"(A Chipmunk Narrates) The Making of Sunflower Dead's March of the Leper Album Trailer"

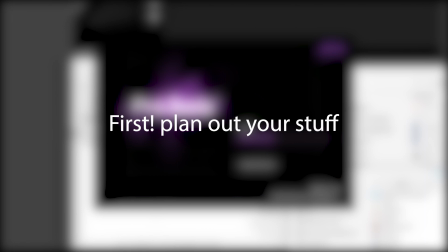0s
First, most importantly, is the discovery and strategy before writing the script. Then once we get some proper takes, I'll upload the audio files into Pro Tools.
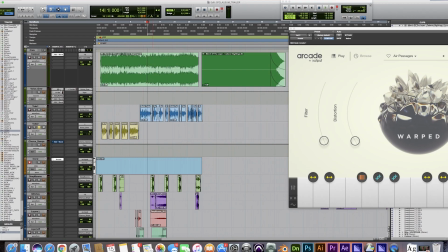5s
Okay, they're in. Now we have to clean them up, remove the dead space, and enhance this audio. I used that Waves NS1 noise suppressor here and a simple de-esser to remove any sharp S sounds that hurt your ears.
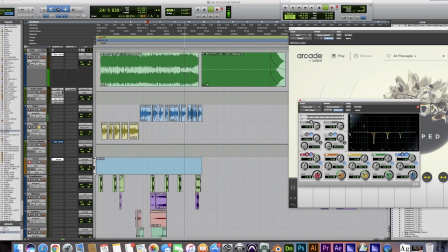13s
Throw in some Abbey Road Plates reverb to make it sound all cool and stuff, and then do a bit of EQing to take out any other unnecessary frequencies that shouldn't be there.
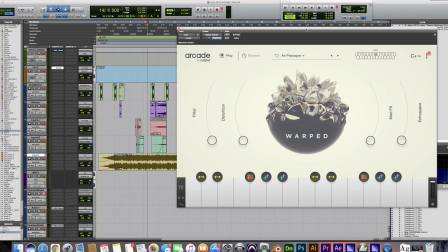19s
Then we'll move on to sound design to get that cinematic feel. My go-to for samples is Arcade by Output, 100%.
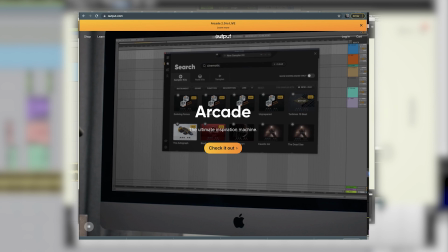24s
I'm not endorsed by these guys, but if you're a content creator, producer, or musician, I highly recommend this plugin. It's like only $10 a month, totally high quality stuff, and affordable, because we artists be broke sometimes.
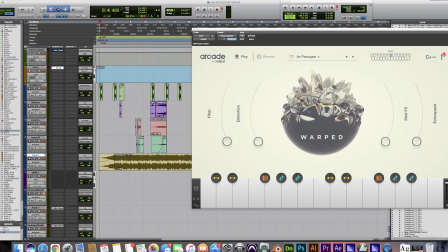32s
Anyways, for this one I use the Warp library and a couple of other ones that I forget off the top of my head.
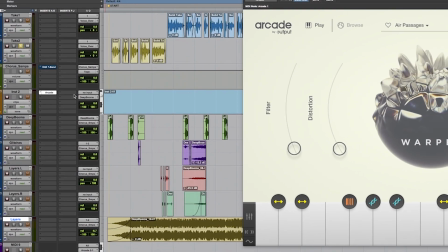36s
Once I find the sound, I print the audio so I can adjust the automation to fit the ideas that come to me on the fly. I find the keywords that jump out within the story Mike is trying to tell about their record,
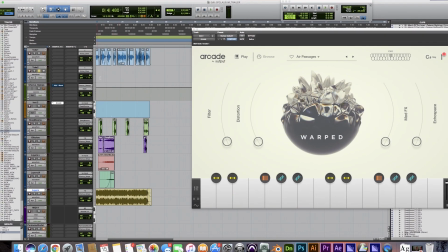42s
then, boom, you got some cool cinematic audio. Now we move on to mixing. They use this track that fit the story best for this narration.
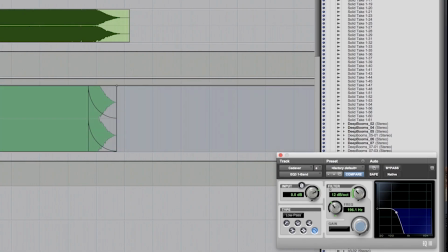47s
Now we don't want this to dominate the voiceover, so I added a simple EQ to scoop the frequencies. I used automation to create this swoop for the build-up, as you can see here.
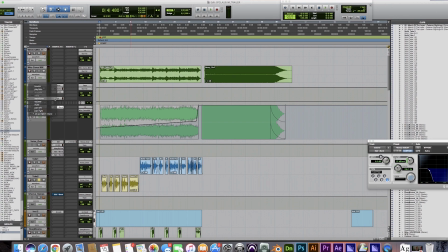53s
It's more linear, actually. Anyway, so this allows the voiceover and all those cinematic sounds to dominate.
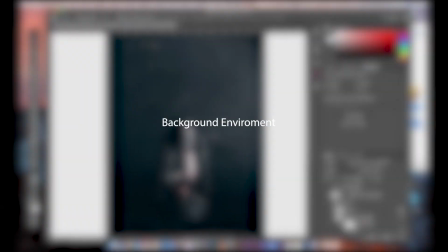58s
Then I move on to the mastering, which is in a different session I don't show here, unfortunately. I do a little research on various sites to find the type of environment I'm looking for, and this awesome photo is from Elijah O'Donnell.
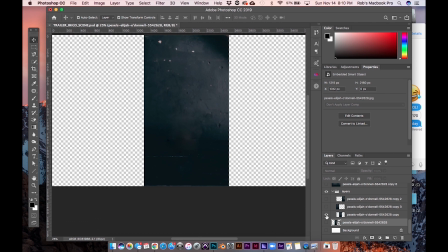66s
Shout out to Elijah. Now we gotta get this lantern out so the album can show there. Using Photoshop tools to remove it, then duplicate the images with some content or scaling to fill out the 1920 by 1080 space for the video.
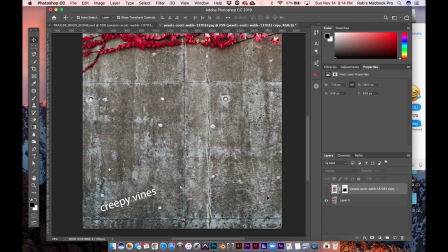74s
This isn't a perfect edit, but it suits the job. Now I had this idea about creepy vines filling the background with some stop motion action, but needed the right look.
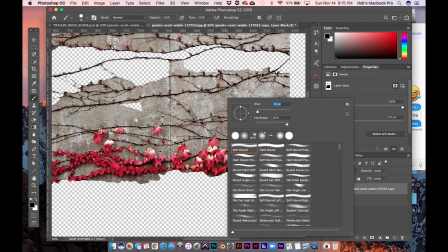80s
Found this pic from Scott Webb, shout out to Scott. First job is to mask out this pesky wall to get my vines. It's a great photo, Scott, but gotta get rid of the
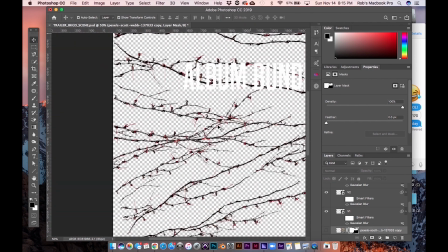85s
wall. Once I mask out all the vines, I duplicate some sections, differentiate their complexity to how they would sit in the frame once they're all in. Then boom, you got some creepy wall vines in the background.
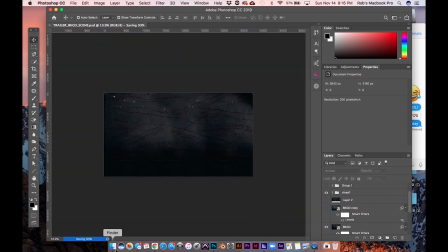91s
Throw on some Gaussian blur to match the environment since the focal point is the album, not the wall. Duh. Now we move on to the 3D model of the album.
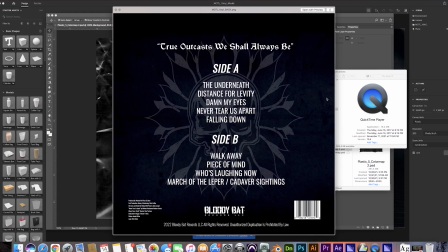97s
First I gotta try to make it look uber real, so my first step is to find an excellent image of some plastic to cover the record. After all, they are usually shrink wrapped.
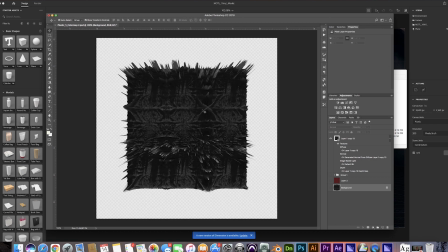102s
So I found this cool image, duplicated its properties to generate a texture 3D bump map, normal map, and a couple of other files to throw into some of my 3D programs to wrap this sucker.
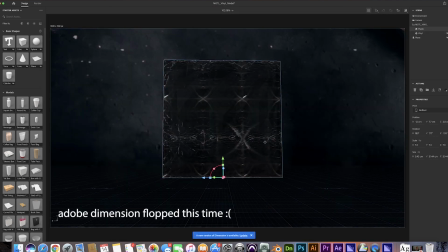108s
Once I got into Adobe Dimension, it flopped. This program runs really slow on my computer, and the UV wrap just didn't turn out right.
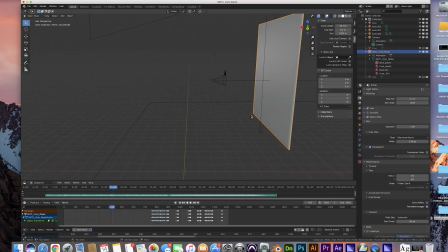114s
Some of the back of the album cover was peeking through the front of it, so that was no bueno. Even though Dimension didn't work, I was still able to import the OBJ file that I created into Blender.
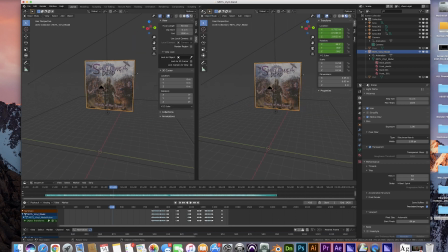120s
I then used the UV unwrap option to match my textures and images for this guy. Much better and faster to accomplish this goal as opposed to the imperfections I got in Dimension.
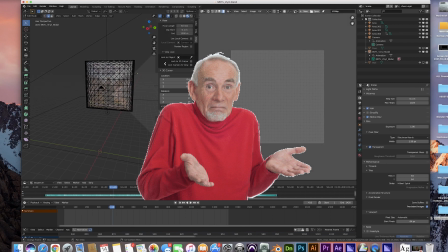126s
It could have been user error, but I don't know. Anyway, now we gotta build our environment and scene.
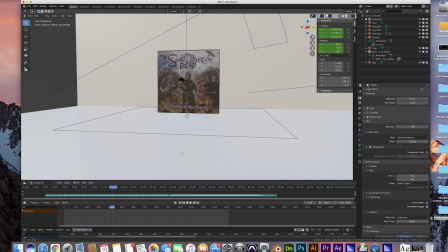130s
Put in a couple of planes for the floor and the wall to match the background I created, used a few area lights to match the environment, and went to town on animating the album cover.
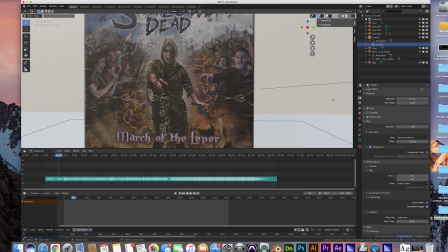136s
You'll see I dropped in the audio so I can match the movement to the narration. I used keyframes on the camera and the album to try to get this panning and coming at you effect.
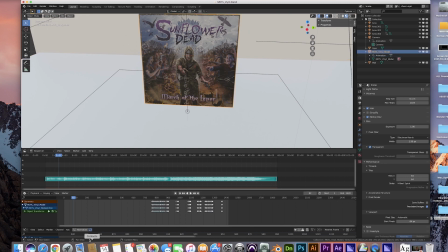141s
Some of the keyframes are set to constant value to try to get a little stop motion action too. I then did several previews to make sure I got it just right enough for what I was trying to accomplish.
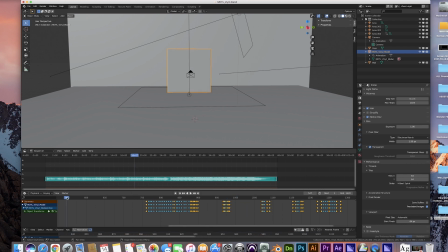147s
Then I had to render the animation. My computer couldn't handle the cycles render, so I had to send it to a render farm called CoreWeave to knock this out.
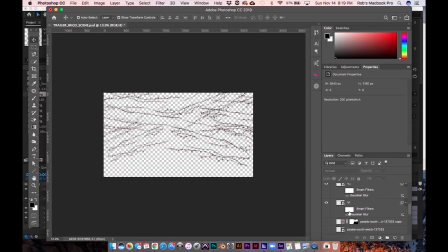152s
Not too expensive, and it was a simple process to get that render. Now we gotta make these vines move, so we'll jump into After Effects. I separated them into 5 different vines.
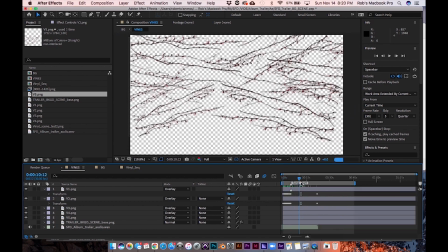158s
The idea is to do some stop motion action, so with some keyframes I'll move each vine to its respective region. I'll then keyframe each position on the timeline for the sequence, using each keyframe at a constant value.
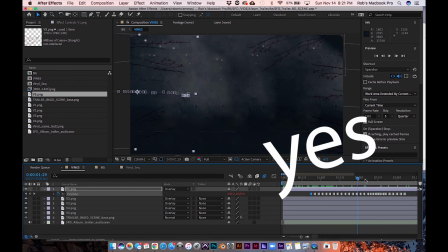165s
Then add a wiggle expression once it lands so it gets that Evil Dead creepy stop motion look. Pretty rad, yes. Now while coming up with this, I had to figure out how to fill a story with some B-roll and clips from the history of the band.
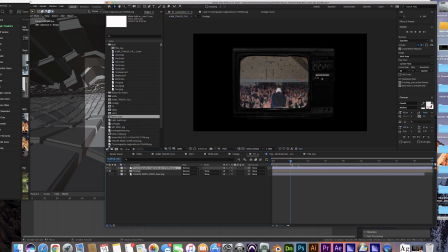173s
So why not use an old TV? Mask out the TV from this image, drop it into After Effects, bevel and emboss the edges, use some curves to match the scene, then throw all this footage inside.
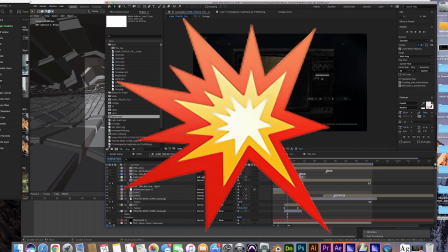181s
Warp the edges of the footage to fit in the TV, add a little noise, then boom, there it is. Do some simple scaling to pan out, then the rest is editing the sequence.
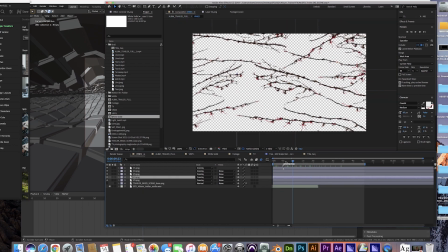187s
Throw in some typography to tell the story and add some cool transitions, blurs, glitches, etc. Then you got a trailer. You catch all that?